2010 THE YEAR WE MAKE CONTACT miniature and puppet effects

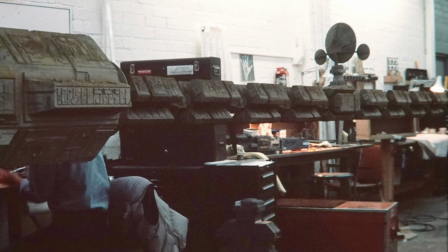The difficult part of doing the miniatures for 2010 was the fact that Kubrick had thrown away everything from 2001.
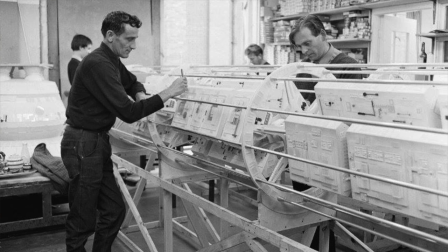We had nothing. We had no drawings from the art department. We had no movie stills provided by them. We had to grab those actually from the film itself and then work after the fact as it were.
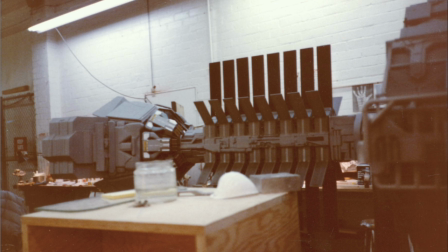And then Sid Mead, of course, came in and did some wonderful drawings for the Land-Off.
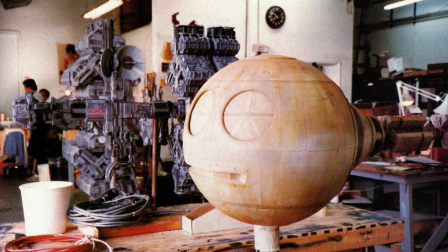But everything relating to the Discovery and the Star Child was stuff that we had to regenerate from scratch. The thing that took a good deal of my time was developing cryogenic engine effects,
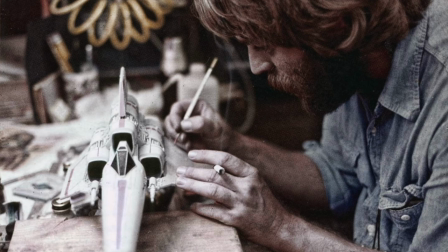kind of based on the technology that Grant had worked out on Battlestar Galactica with the big vapor trail that comes out the back of the Vipers. You know, it's a combination of quartz halogen lighting and cryogenic fog coming out with the
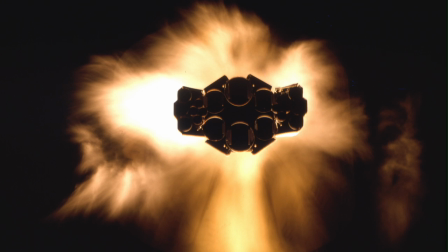quartz lighting it up to make it look like incandescent cloud of energy or something.
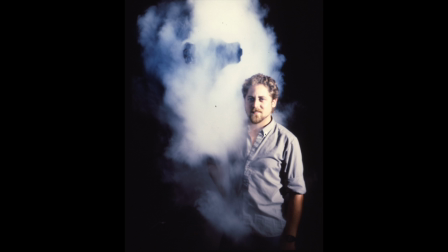So I wanted to kind of capitalize on that and do it on a grand scale.
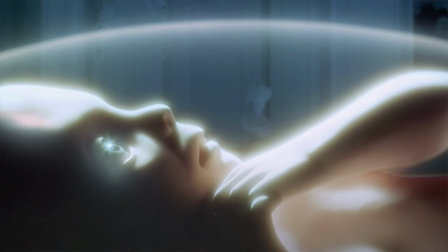Peter Hyams wanted a bit of a move because the original Star Child was a fiberglass locked-off puppet, and I think they only had a small, very slight camera move on this rigid puppet. but he wanted the Starchild to blink its eyes,
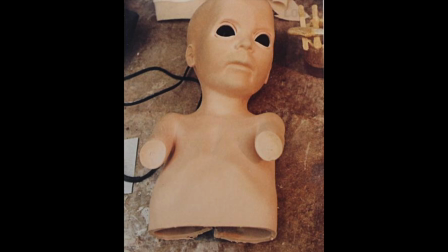and he wanted it to have some kind of a subtle move with one of its hands.
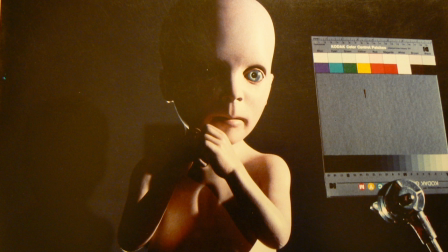So that puppet was made out of gelatin.
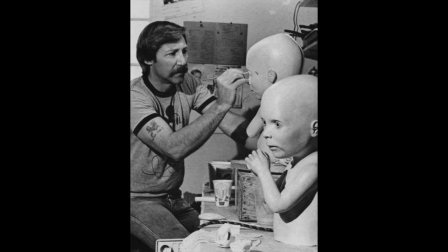This was before it was discovered that silicon could be turned into a perfect replication of human flesh. The problem with human flesh has always been when you're trying to imitate it for film, flesh doesn't reflect light the same way that a painted object does. Human flesh allows light to go in a little bit and kind of break up a little bit and then bounce back out. There are layers to the human epidermis that give it a certain luminosity that is very, very difficult to imitate. Well, gelatin was found to be a close approximation. You could even go in afterwards with an airbrush and do little delicate veins and shadings and so forth. But it was basically translucent and so we were told that this was going to be the hot setup for making this actual rod puppet that we could articulate.
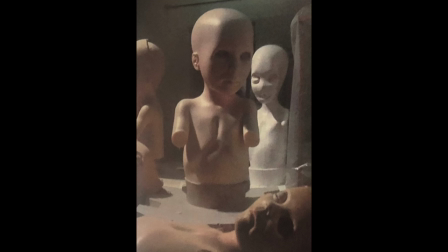So Stuart Ziff was brought in to make blinking eyes. And they also, by the way, wanted the eyes to be able to converge, to go from infinity when the two optical axes are exactly parallel, to a very, very slight convergence as if the baby was focusing on something.
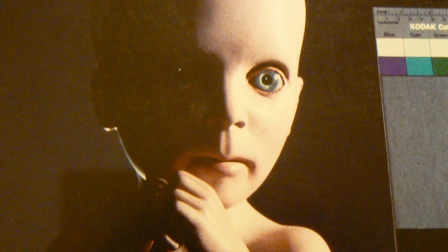So Stuart worked and worked and worked on that. And he got the convergence down and it was nice. It was subtle and very smooth and clean.
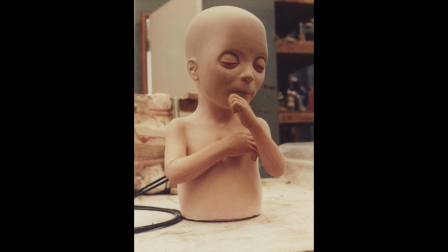But trying to do an eye blink with little metal wires placed inside this wet, water-based gelatin proved to be a nightmare.
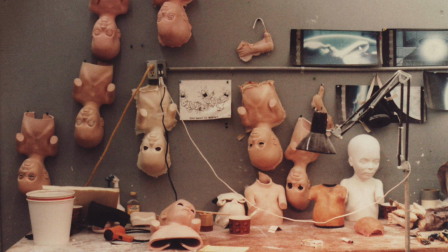And so I don't think that you ever see the baby actually blink its eyes
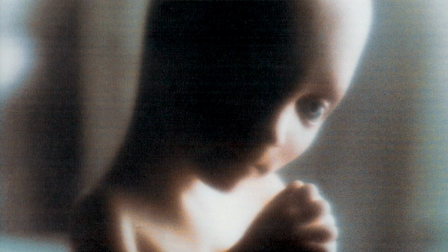because it would have destroyed the lids every time the servos came on. But Stuart was tired.
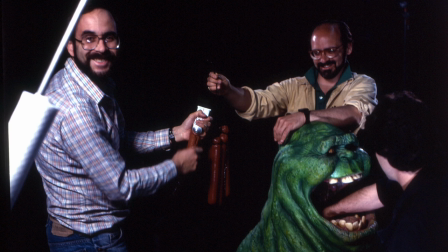Stuart had just come off of Ghostbusters. He wanted to take some time off. They brought him back in almost at gunpoint. And it was like, no, no, we've got to have you. You have to do this. Please. How much do you need? What would it take?" So Stuart named his price. And he came back and he did it. He gave it his best shot. It wasn't 100%, but it was probably undoable given the problems, given the tiny tolerances, given the water on everything, the delicate little servos, the little pieces of music wire molded into the rubber. Had it been rubber, had it been latex, you probably could have pulled it off, but they wanted it to look real.
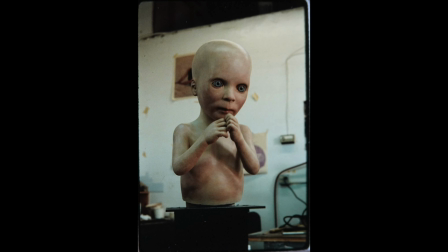They wanted it to look alive.